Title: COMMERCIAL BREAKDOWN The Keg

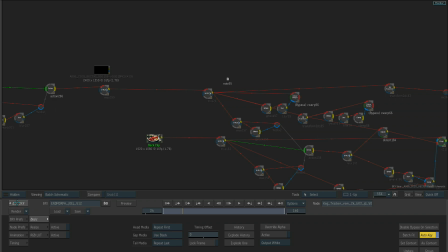If I just jump out,
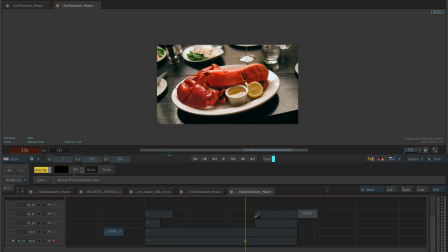the next layer was putting on the tentacles, which happened to fall off for whatever reason,
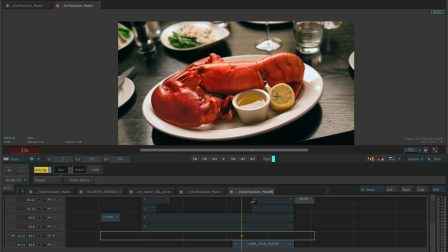and two was fixing these little giveaways, which was the lemon and this guy here.
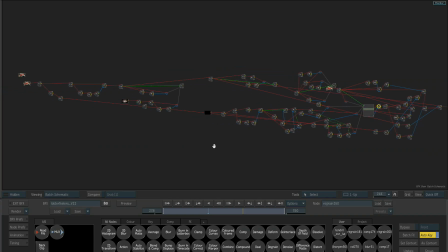So if I jump into this setup, you see this is where a lot of the secondary kind of cleanup happened after the morph.
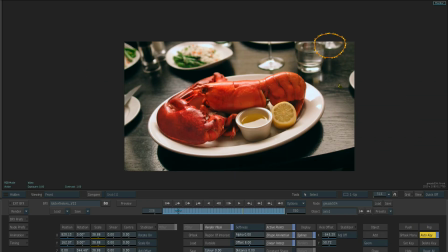So if I go to this guy and we scrub through, we'll see where this is.
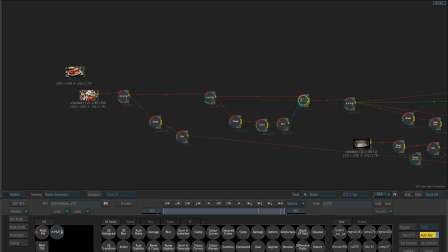So this was just a kind of a dulling down of the actual wine glass as it went up.
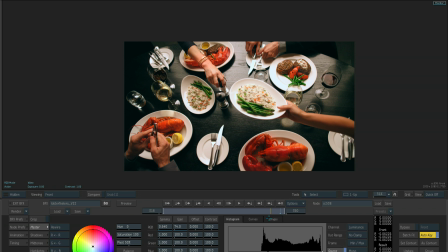If we just see, it was doing some weird shapes, so we just took care of that.
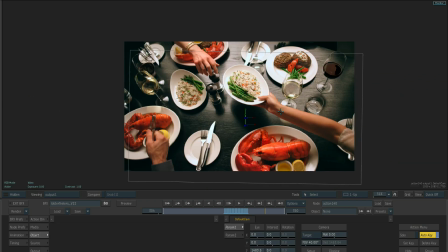Now another step that once we go through here, and this will be,
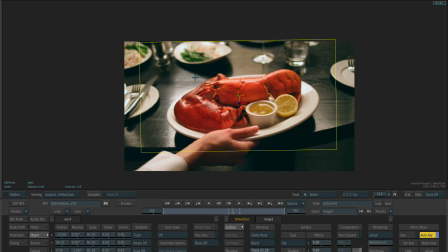if we go in and toggle it on and off, this was where the blend actually happened for the rice.
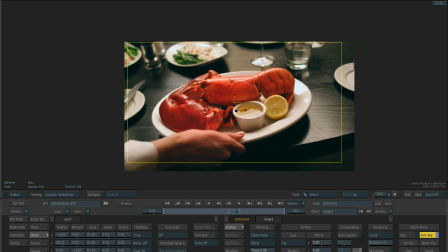So we made sure it happened before the morph. And again, the great bit about this morph is this little hand helped us hide everything,
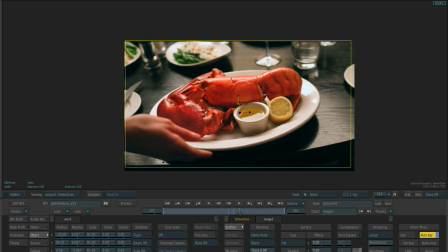because as the plate went down and as it pulled back, we kind of use that as a little hiding helper,
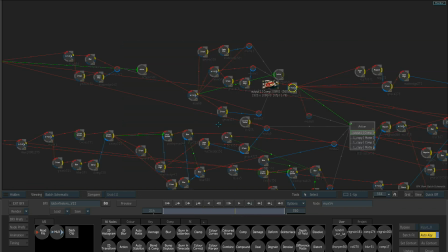if you will. You can see this one, which was actually, if I just toggle over here, this was our little
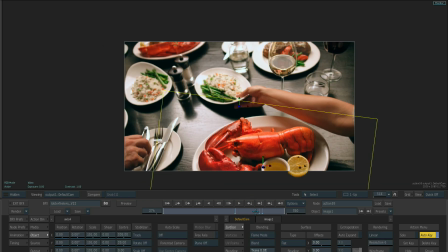our lemon.
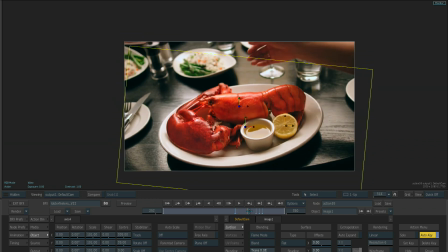So again, the lemon wasn't going to work just with the traditional morph, so we again keyframe that on from a spot somewhere here,
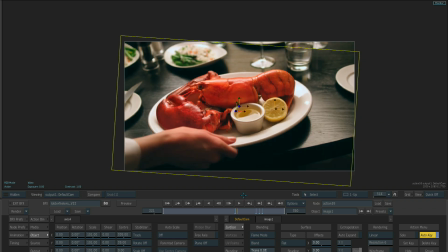and then if I toggle on and off, you see the morph actually happened underneath.
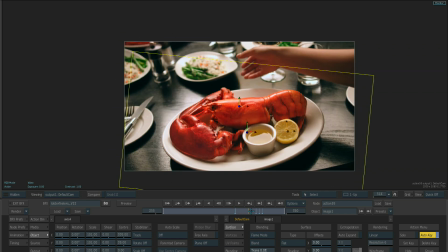It doesn't work, but we kept that up, and then as it went up, we slowly faded that off, so you're not going to notice as it goes up.
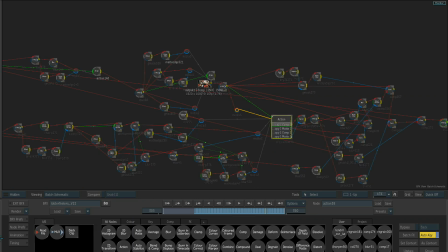There's obviously a lot more some frame reading errors, which is fine. There was a lot more little tricks and cleanup and such, as you'd expect, but
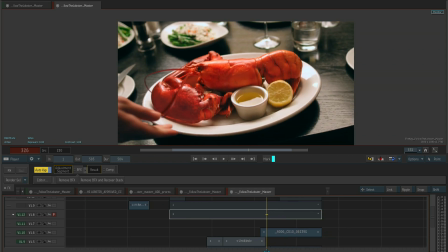those are the key kind of areas that we focused on that kind of helped this kind of make it work.
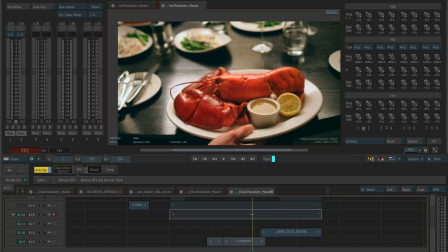I'm just going to mute it and just play this transition and hope that it plays. And you see we get away with a pretty decent transition from one camera to another camera on a dolly.
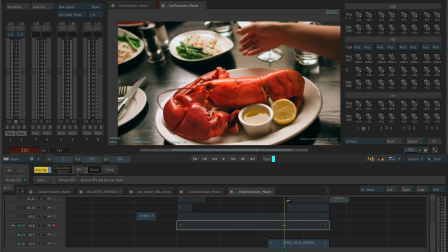Obviously this will be up for you guys to have a look at and check out. Now there was an extra layer 2 on top, which was just a little kiss of motion blur.
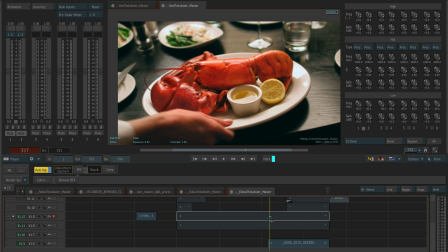So if I just go up and down, this was just real smart motion blur just on top, just to kiss everything in. And then if I go to the top,
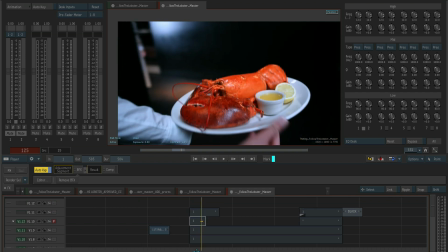there were some secondary little helpers just through batch effects, just making the butter a little bit nicer.
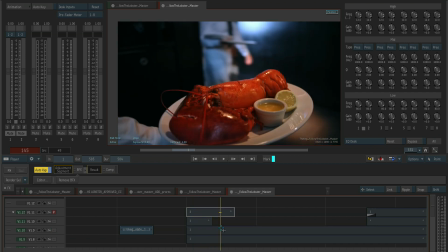And if we go over here, there was a little bit of a dulling of this this little guy here. So again, these are another batch effects just for the blur that happens on the background as it goes up.
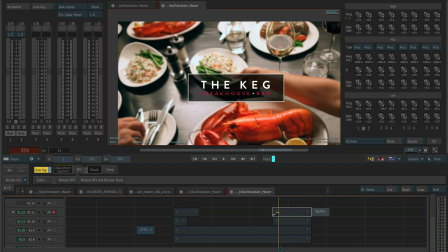I toggle down, and just the little logo that fades up. So that's it for this breakdown.
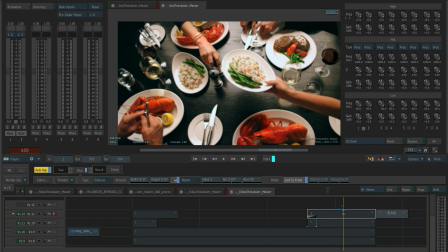I hope you guys found that interesting and useful. Stay tuned for more.